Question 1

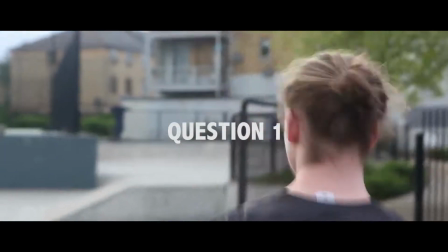[0:03]
For question 1 of our evaluation, we are asked whether our media product uses, develops, or challenges forms and conventions of real media products.
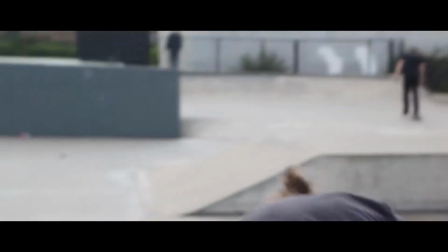[0:11]
So to begin, I'll first talk about how my product hits these conventions through narrative.
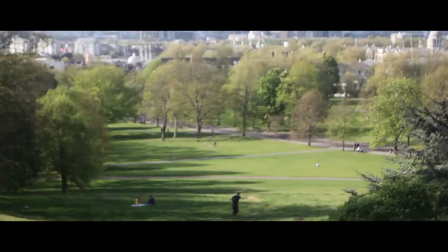[0:16]
Firstly, my film is based on an urban location.
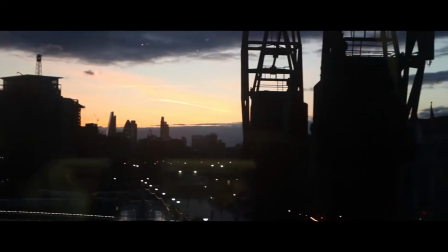[0:19]
This instantly works with the genre of action, as most action films stereotypically take place in built-up areas, for example, James Bond.
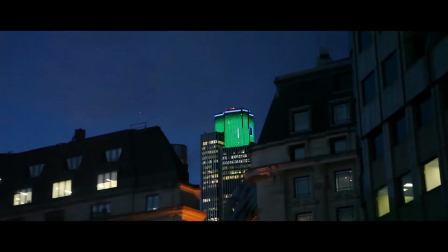[0:27]
This also helps with the busy city life relating well with the chaotic quick cuts.
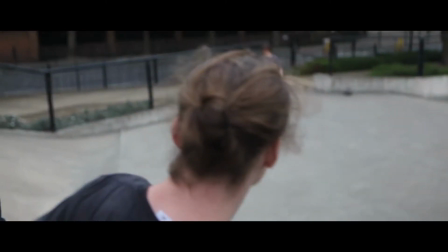[0:31]
The urban environment also works well with my characters, who are a bunch of teenage boys that have lived in the city their whole life.
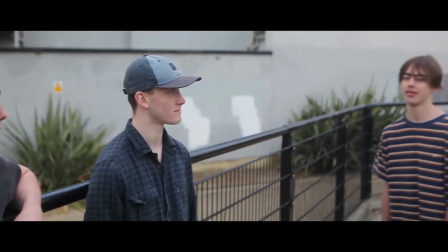[0:38]
These boys live an average life of skating and hanging out. This piece is then disturbed when one of the boys is stabbed.
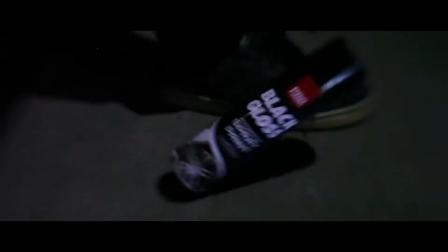[0:44]
This is when the action begins and the real narrative starts. This kickstart of action after we are introduced to the basic narrative is very conventional,
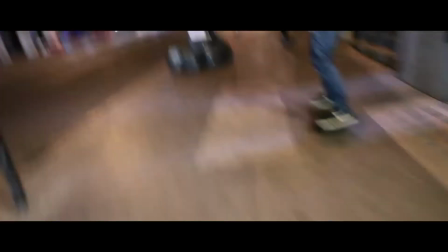[0:53]
as it gives the audience time to create a bond with the characters, creating more emotional attachment.
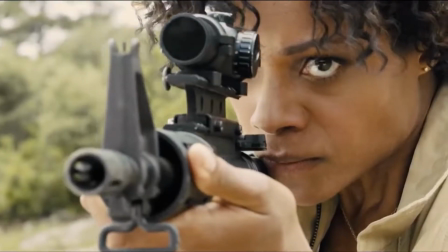[0:58]
For example, in James Bond's opening sequence Skyfall, when Mr. Bond is shot, we are instantly aware that this is where the action begins.
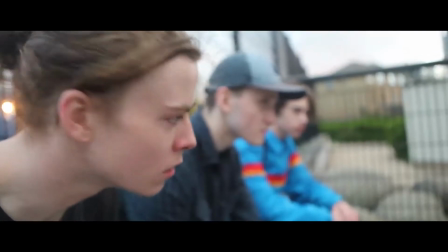[1:07]
The 4 micro aspects of my film also clearly represent conventions of real media products for the genre of action, starting with cinematography.
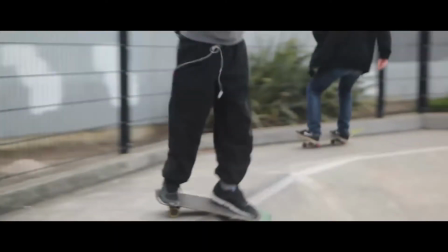[1:16]
Many of the pan and close-ups of the skateboards are used to represent the fast pace of the story and also give emphasis on the action-packed lives of the cast.
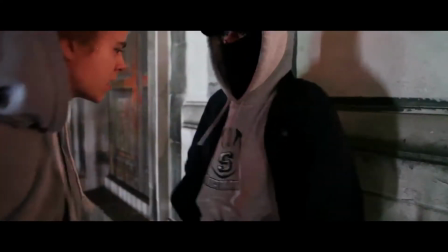[1:24]
Another example of how I used extreme close-ups to create the feeling of action was through the close-ups of the knife and the face reactions when the main character gets stabbed.
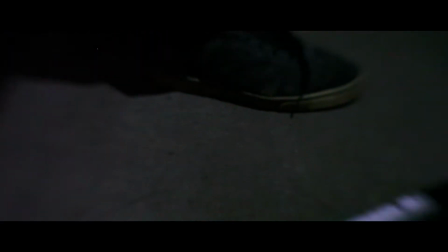[1:33]
This draws out contrast to the flow of the scene as it is very sharp and quick.
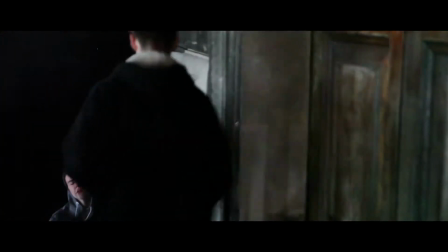[1:37]
I used the 85mm lens to help me create this effect.
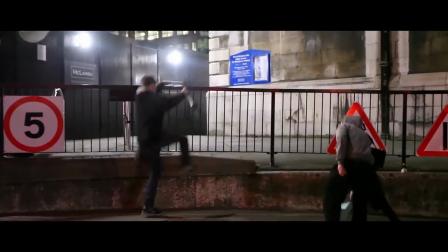[1:42]
The colour red is also used in one of my shots to connote danger when the character approaches the stabbing location.
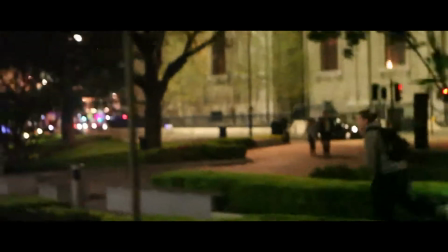[1:47]
Mise-en-scenes use multiple ways to address the genre of action. For example, I used balaclavas for the gang members.
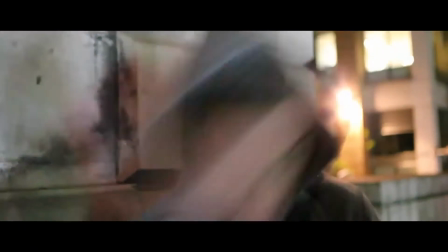[1:54]
This was used to hide the identity of the characters, giving the audience an obvious hint as to who the antagonist is.
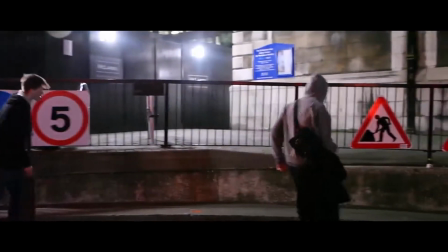[2:00]
This is stereotypical, as every action film is obvious to who the bad guy and the good guy is.
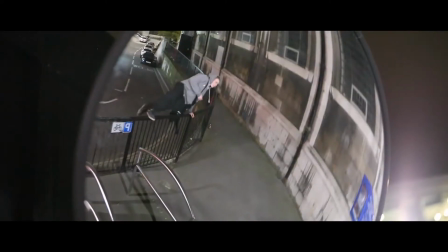[2:05]
A knife is another prop used to emphasize who the antagonist is,
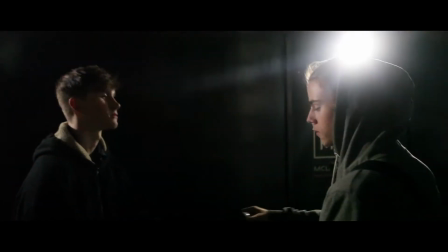[2:09]
and what would an action film be without a couple weapons showing the danger that our protagonist must face.
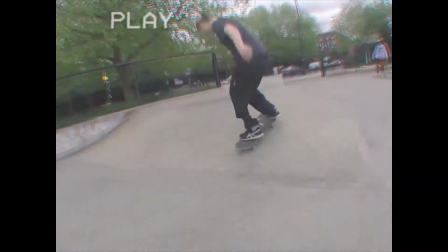[2:14]
The outfits of our main skater characters is a counter-type. This is because most heroes are seen to be wearing a suit, dressed formal.
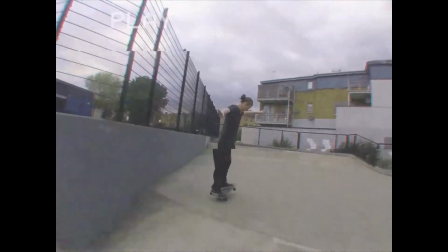[2:22]
However, I found that the style of clothing used within our film suited the urban personality of our cast more.
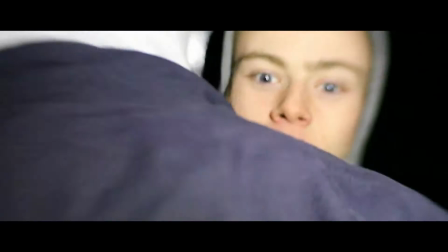[2:29]
Sound is shown to play a big part in our film. When the character is stabbed, we can hear non-diegetic white noise and a heartbeat.
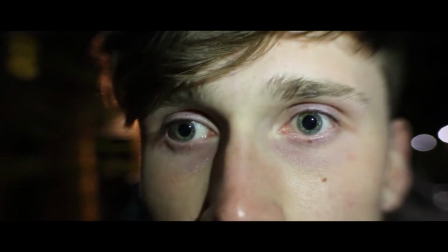[2:36]
This is used to contrast the quick cuts of action beforehand, in order for the audience to grasp the full emotional value of the scene.
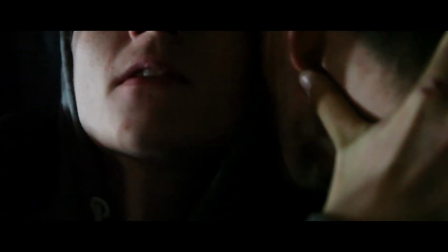[2:45]
2 different soundtracks are used, the first being very slow, used to build up the narrative, and the second is fast
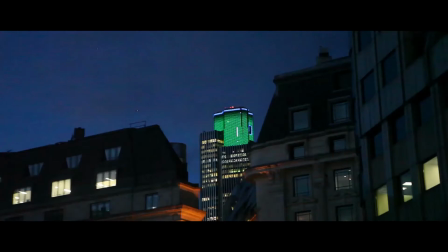[2:53]
paced and upbeat to show the action, and also to relate to the quick cuts. Editing is used many times through synced quick cuts, which makes the audience feel in sync with the action,
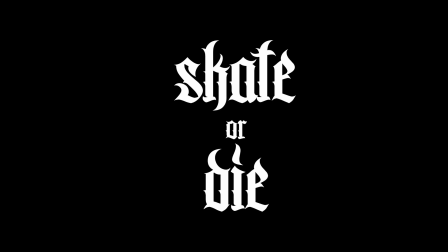[3:02]
as if they are joining the character on their journey, shown in movies like Drive with car chases.
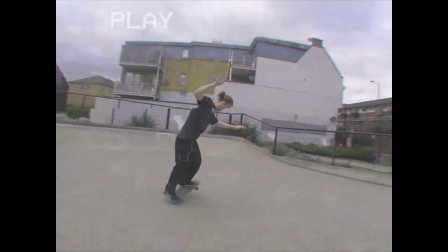[3:07]
Another example of editing is used when the VHS style camera effect is used to create a grimy feel and yet again add to the urban environment of the narrative.